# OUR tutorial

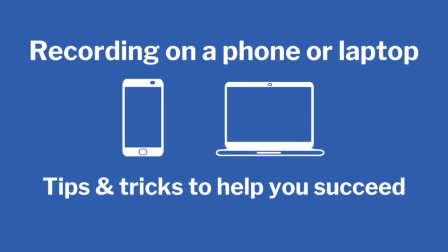Hi everyone! Today I'm going to be giving you some tips and tricks to help you succeed when recording a video on your phone or computer.
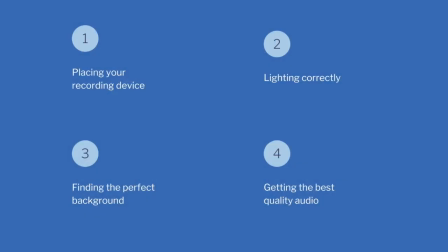These tips will help you place your recording device, light your video correctly, find the perfect background, and make your audio the best quality.
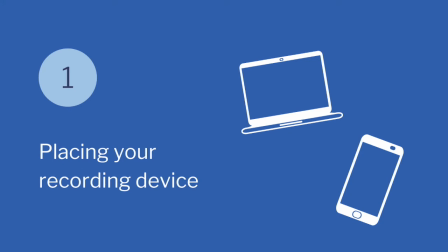First, let's talk about placing your recording device. Place your recording device horizontally.
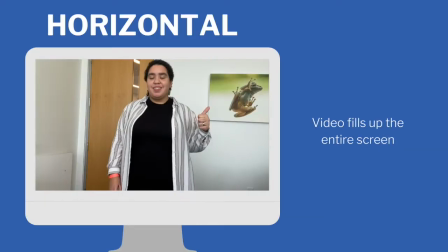Vertical videos will have black bars in the sides that can be distracting, but when you record horizontally, the video will fill up the entire screen.
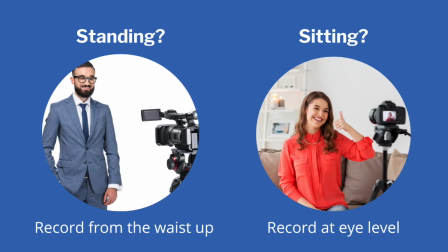If standing, record yourself from the waist up. If sitting, place your recording device at eye level or as close to it as you can get. Avoid angles that make the viewer feel like they're looking up at you.
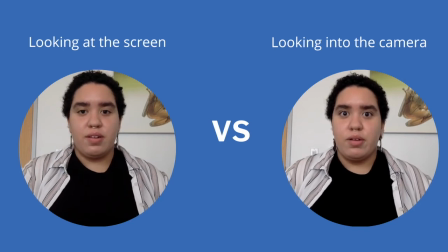Make sure to look directly into the lens of your recording device instead of the screen you're recording on.
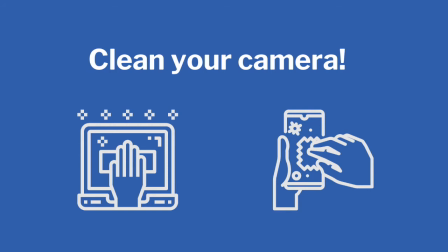And make sure the lens of your recording device is clean before you start recording. Next, let's talk about how to light your video.
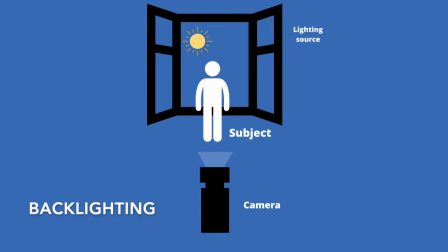One of the main things you want to avoid when recording yourself is being backlit, meaning that you do not want to stand or sit with your back facing your lighting source.
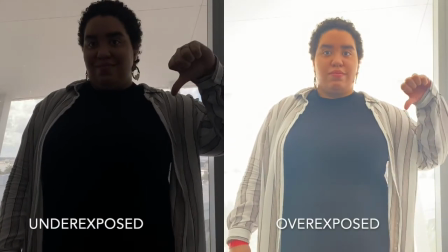Doing this can make you appear under or overexposed.
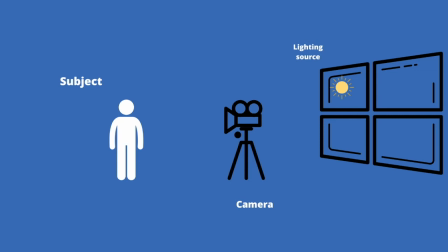Instead, try to stand looking at your lighting source, like so, with your recording device in front of the lighting source and you behind the recording device.
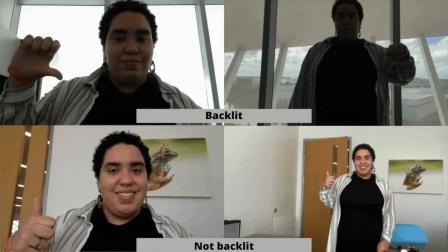You can see the difference in these 4 shots, 2 on a phone and 2 on a computer, between when I'm backlit and when I'm facing the lighting source. The best lighting source to use would be natural light.
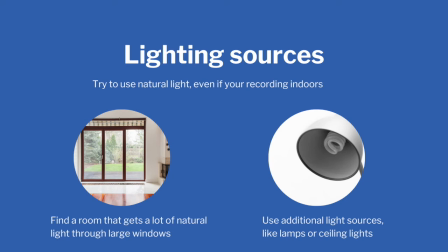Try to find a window that provides a large amount of natural light and set your recording device up so that you're facing the natural light directly.
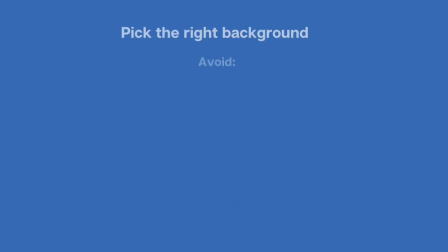Now, let's talk about background. Finding a background that is non-distracting is really important.
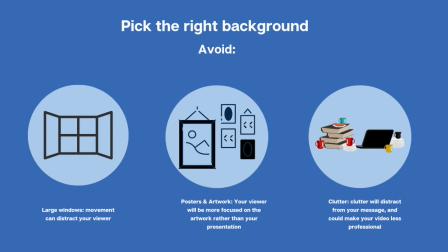Your background should be free of things such as large windows, distracting artwork that could be read by the viewer, or clutter.
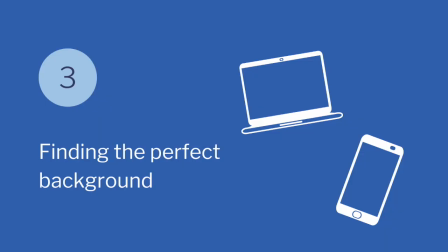Finally, let's talk about ways to make your audio a good quality.
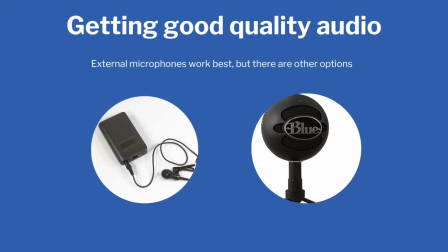So the best way to get good quality audio would be to use an external microphone, like a lavalier mic or a snowball mic, but most people just don't have those laying around.
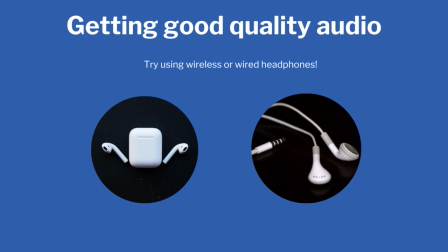Instead, you could use a pair of wireless headphones like AirPods connected to your recording device that will pick up the sound if it's in your ear. You could also use wired headphones. Make sure that the area you're recording in is quiet.
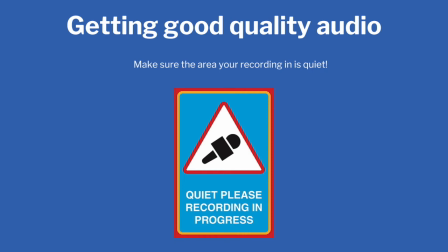If you have roommates, let them know when you'll be recording. Or you could try to find a private area to record in, like a study room, if you live on campus.
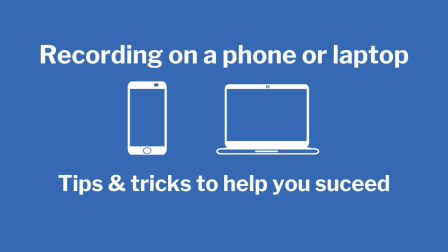Those are some tips and tricks that you could use to succeed when recording yourself on a phone or laptop.
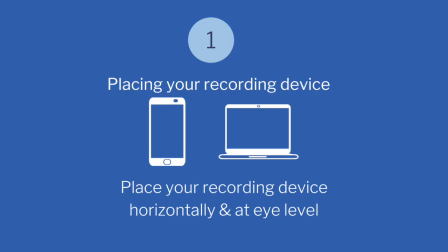Just to recap, when placing your recording device, place it horizontally and make sure that it's at eye level.
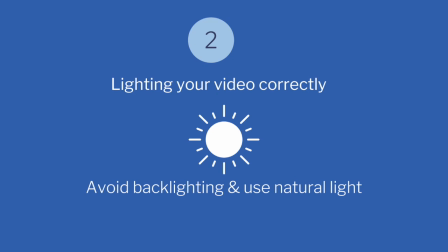With your lighting, avoid being backlit and try and use natural light. Your background should be clear and clutter-free.
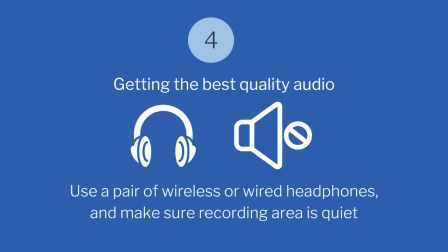And in order to get the best audio, try using a pair of wired or wireless headphones in your ears. Thank you for watching. And make sure that the area is quiet.